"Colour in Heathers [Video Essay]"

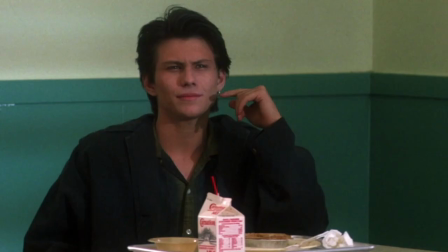[0:00]
Heathers. The 80s cult classic where none of the three characters called Heather of the protagonist and Christian Slater tries to do a Jack Nicholson impression for an hour and a half.
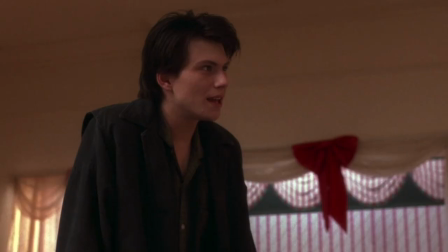[0:08] And there are no stupid questions.
This dark comedy written by Daniel Waters arguably marked the end of the John Hughes era.
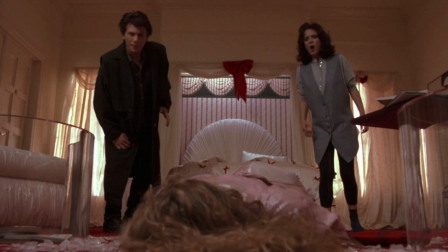[0:16] Shit!
Exploring the darker and more brutal reality of high school cliques and the glorification of suicide.
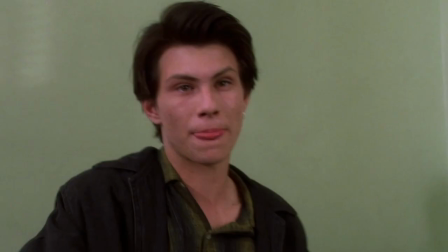[0:22]
Despite the narrative being questionable at times, see JD literally pulling out a gun in the school cafeteria? of.
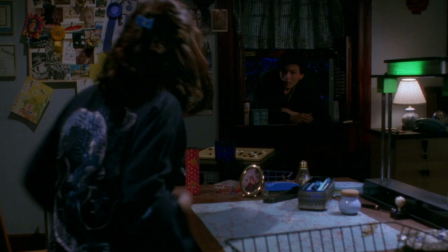[0:28]
This is genuinely one of my favourite films and whenever I watch it there's always one element that stands out the most and that's their use of colour.
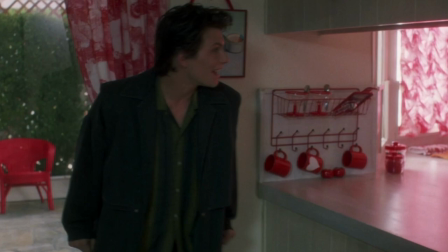[0:35]
Now this is in no way subtle, like this is the inside of Heather Chandler's kitchen,
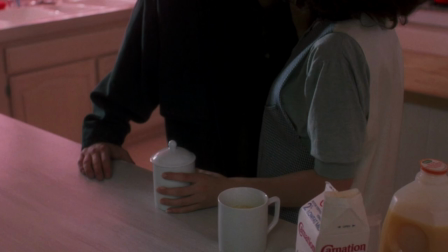[0:38]
so instead of dissecting the obvious I'm going to explain how colour is cleverly intertwined into JD and Veronica's relationship.
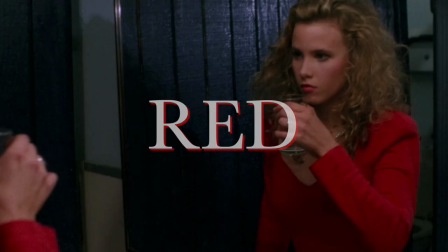[0:45]
Blue is clearly established as Veronica's colour, one that is associated with depth and stability, contrasting the fiery red of Heather Chandler.
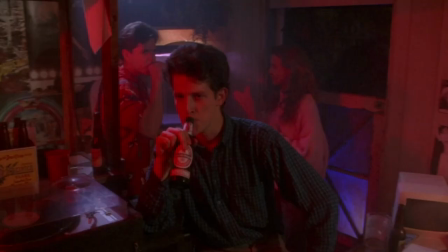[0:53]
This is especially noticeable at the Remington party where the overpowering red light indicates that Veronica feels trapped by the wrath of Heather,
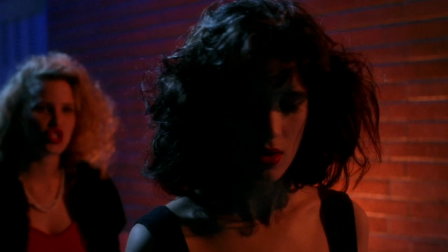[1:01]
with the blue light becoming more dominant when Veronica finally stands up for herself.
Lick it up, baby.
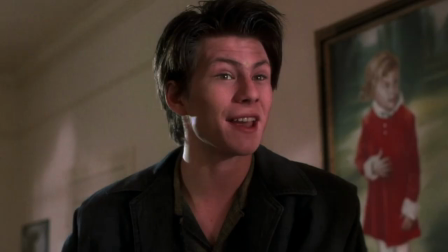[1:06] Lick it up.
It's this blue Veronica that ultimately kills Heather, with this fight catalyzing them up to her murder,
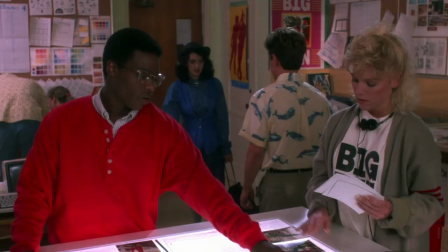[1:12]
and even the bleach that JD gives her, leaving an obvious blue stain on her tongue, emphasising Veronica's contribution to her death.
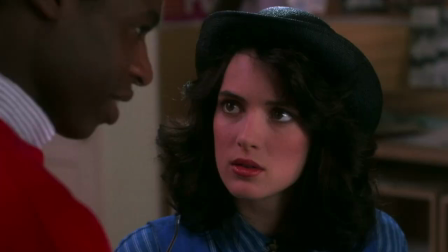[1:19]
Despite this, afterwards we see Veronica feeling her most powerful, having got away with murder and falsely thinking she's made a positive impact on the school.
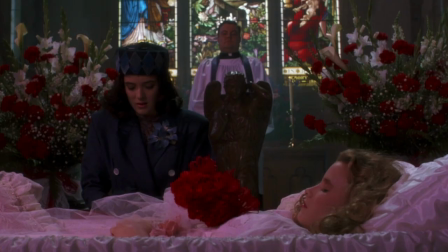[1:26]
Here, she dresses the most blue, even boldly wearing a blue suit to Heather's funeral.
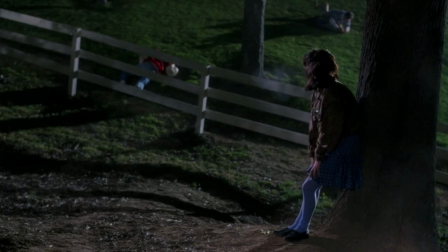[1:32] Technically, I did not kill Heather Chandler.
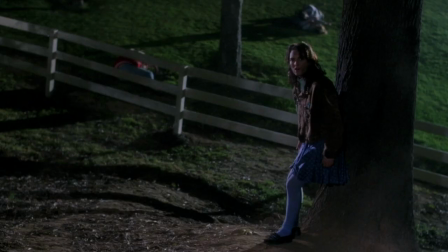[1:34]
When Veronica is trapped with Kurt and Ram, this blue light behind JD, paired with a low-angle shot, makes him seem like her guardian angel.
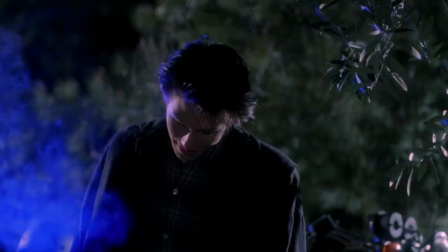[1:41]
Some people see this as JD falsely lolling Veronica into a sense of trust, which I agree with.
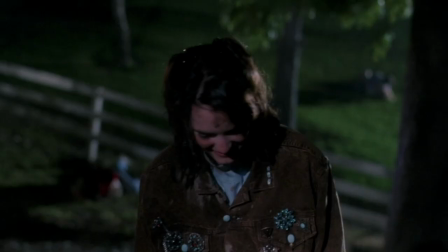[1:46]
But I also think this shows that JD is finally feeling comfortable around someone who's showing compassion for him.
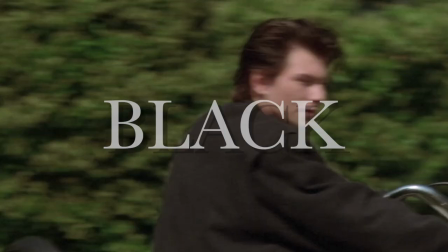[1:51]
Until this point, the colours associated with JD have been black, with his dark trench coat representing his cold exterior.
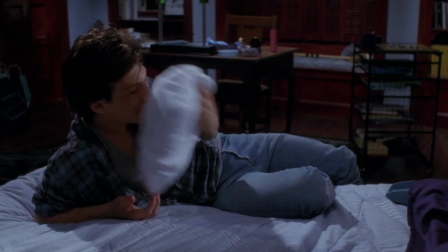[1:57]
After the rescue is the only scene in which we see JD with no outer shell,
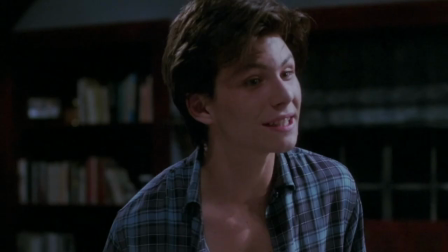[2:01]
showing how Veronica has also broken down his walls and he feels comfortable being his, albeit, psychopathic self.
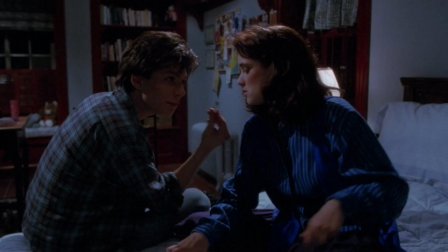[2:08]
By also dressing him in blue-toned clothing, the closest entrust between the pair is emphasised, which is why Veronica so naively believes that the bullets won't kill Kurt and Ram.
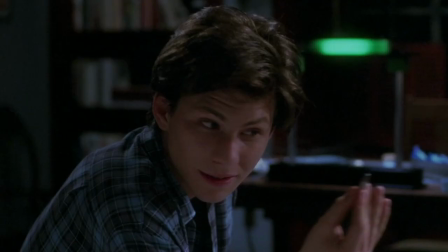[2:16]
She knows and understands Blue, Therefore, she knows and understands JD, right?
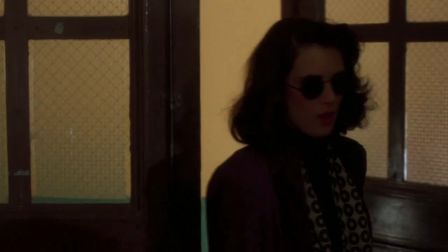[2:21] You believed it because you wanted to believe it.
The next time you see them after murdering the boys is the only time that Veronica is not in blue.
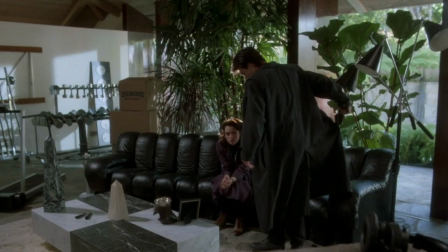[2:28]
Her purple blazer here was used to highlight how she started doubting her models, no longer feeling like herself as she's beginning to see through JD's facade.
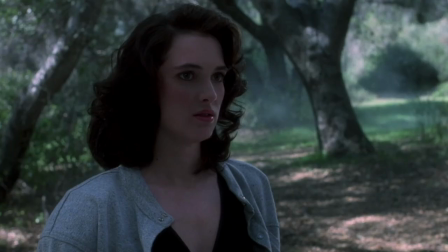[2:34]
Here, his red shirt is used as a symbol of the power and exhilaration he's gained from the murder, unlike Veronica, who's feeling like a murky and detached version of her past self.
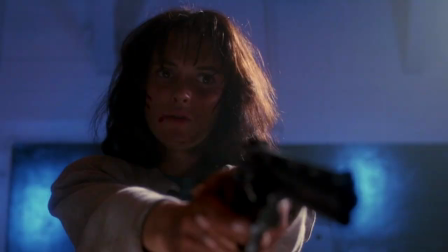[2:42]
Red is Veronica's foil. It's always an obstacle for her, whether it be in the form of JD or the lead Heather.
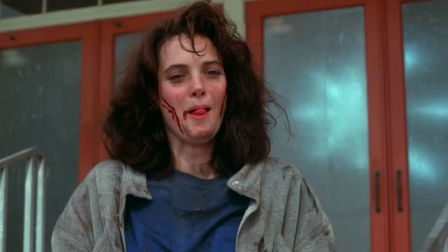[2:47]
And though sometimes a bit on the nose, the more subtle use of colour throughout subconsciously guides the audience through the characters' inward conflicts.